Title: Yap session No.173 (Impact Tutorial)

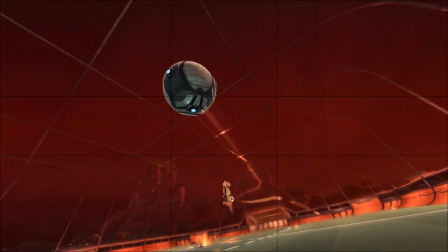8:14 You don't want to be having smooth time remapping most of the time. You want to be having something super sharp.
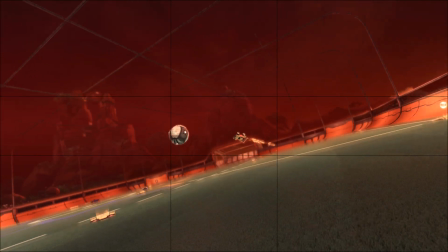8:21 So I've gone on with a little bit of a creative sin here. You know, I've changed my angle, changed my velocity a lot.
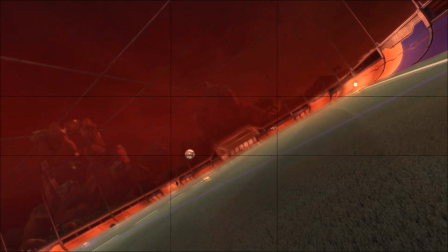8:26 But you know what? I don't like that. I haven't moved the camera enough. It's not going to match the vibe of my song.
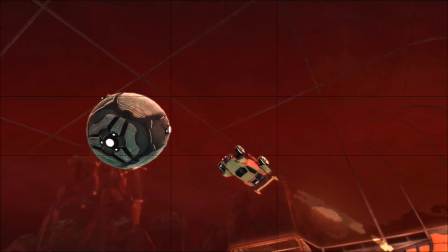8:31 So I'm going to start closer here. Zoom in more.
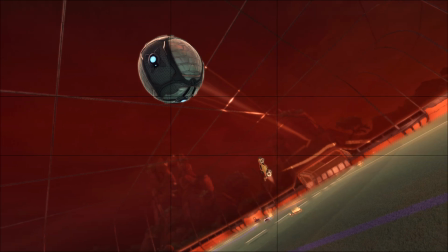8:34 And I'm going to, you know, increase my distance from the ball a little bit more so I travel further in the cinematic.
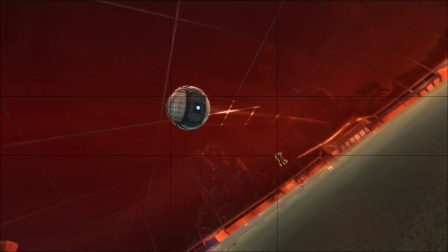8:45 There you go. That's much better. So let me record that.
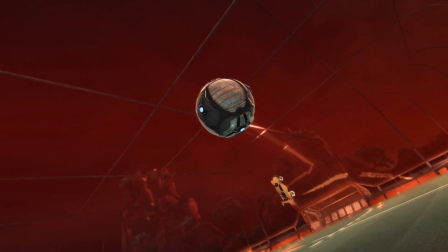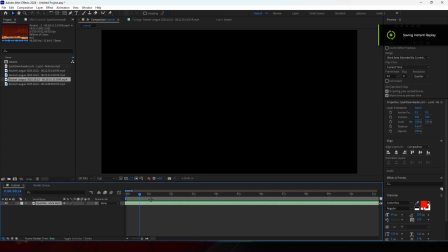8:53 Now, when I drag this in,
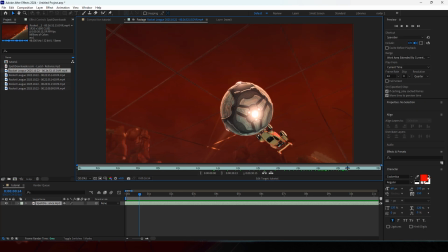8:59 let me get into the time remapping. So I'm going to cut my clip, of course, and I'll stop it around there.
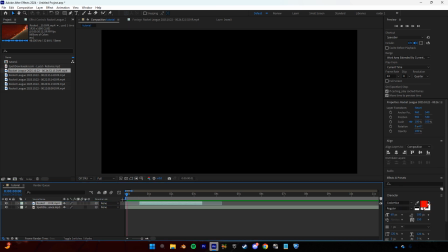9:09 So I deleted the markers, but let me place them again. So one about here, and one about here. So of course, you're going to click Ctrl-Alt-T to time remap.
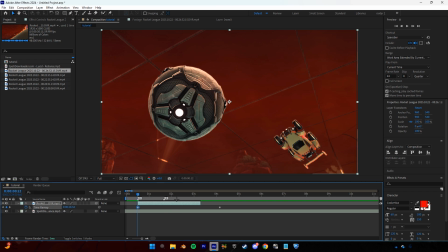9:24 I have a full tutorial on time remapping. If you want to go check that out, I'll leave in the description in the playlist.
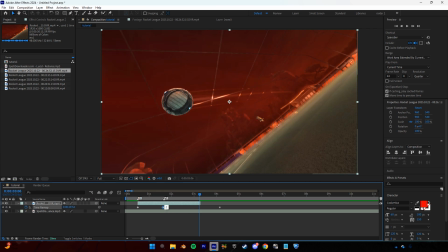9:30 Place a for God's sake, what are they called?
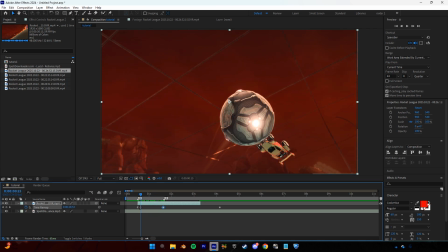9:35 I've forgotten. Wow, I've just gone blank. What are they called?
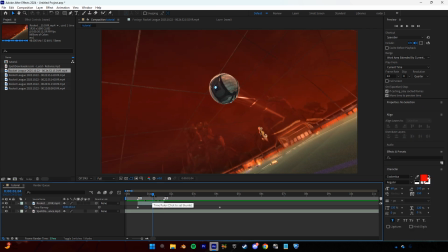9:41 It doesn't matter. Place one of them there, place one of them in the end, and highlight them both, click F9. Now we'll go into the graphs. And we want our velocity to be super sharp like this.
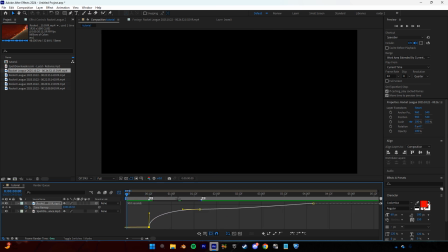Maybe not that sharp, but something along the lines of this. So I like this a lot.
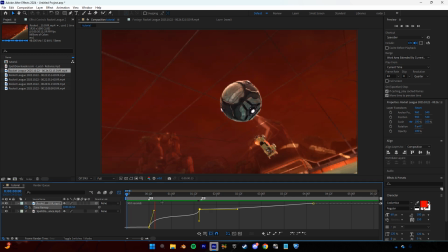10:02 Maybe you want it to be sharp out as well. See, this actually looks quite good, to be fair.
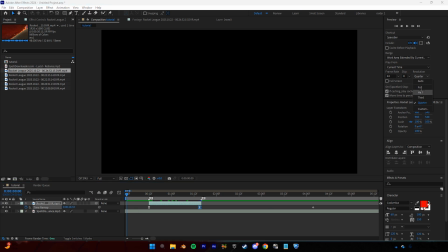10:11 Let me change up the res a little bit.
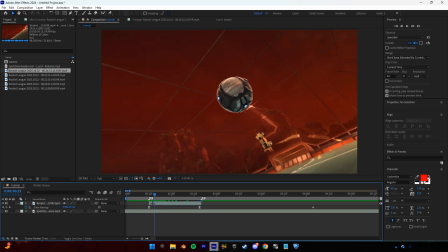10:16 So now once I pair this with effects, which I'm going to get into in a second, this can be looking super, super nice. You want your time remapping to be sharp, as I just mentioned.
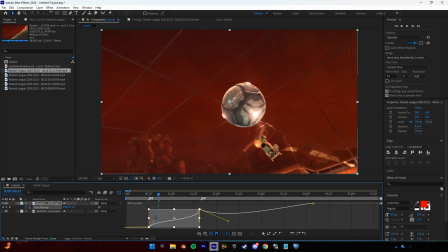10:30 You don't want to have it like, let me give you an example, maybe super linear, super straight.
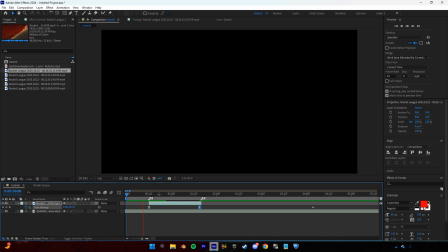10:39 It just takes away that feeling of, you know, choppy impact, which is what we are looking for.
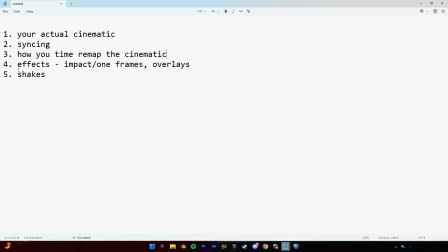10:47 So let's get into the effect. So let's go over one frames and impact frames.
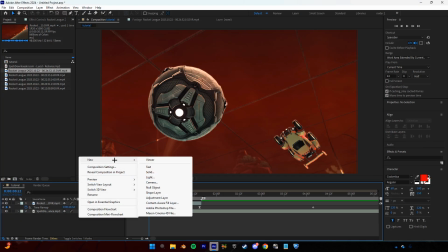10:54 So how we're going to do that is we're going to right click over here, go new adjustment layer, or you can control alt.
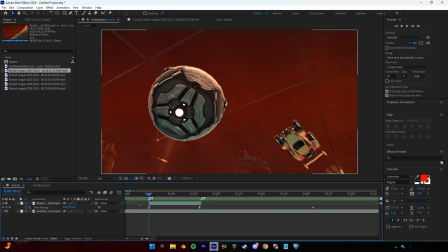11:01 I got to remember the keybind, wait. No, that's a no. There we go. Okay, so control alt and Y creates an adjustment layer. You can just do that. And then I'm going to cut it, control shift D, delete the bottom layer, and we're going to make this literally one frame.
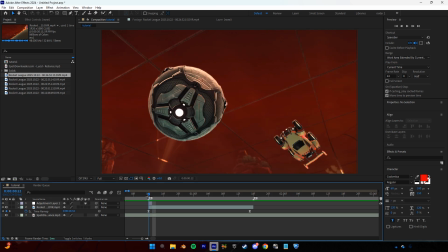11:20 There we go, so we can see it's only going to last one frame. Now you can add any effect you want to this. Let's go with Colorama. And wow, you know what?
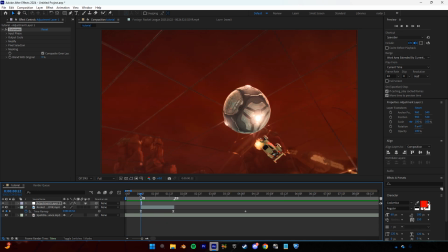11:32 Let's go with it. Okay, that is a bit of a crazy one. But this is literally just an example of what you can add.
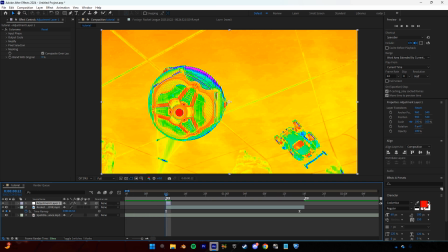11:40 You can add any effect you want to this literal one frame, and it creates that feeling of impact.
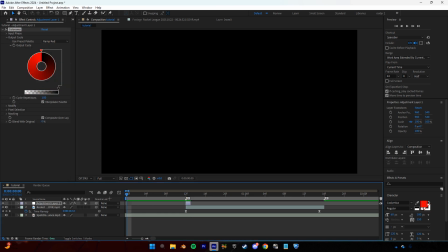11:48 So maybe I go ramp red. It's a bit dark. Maybe let's go with this. Okay, it doesn't look great, but you can, of course, literally do whatever you want.
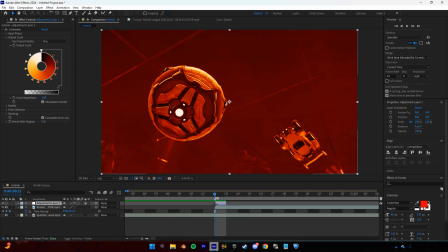12:07 Maybe put some invert on that. No idea how this is going to look.
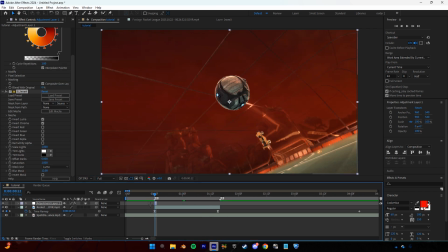12:15 Oh, wow, it's completely lagging my PC.
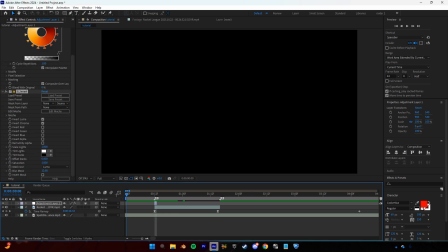12:22 Alright, interesting.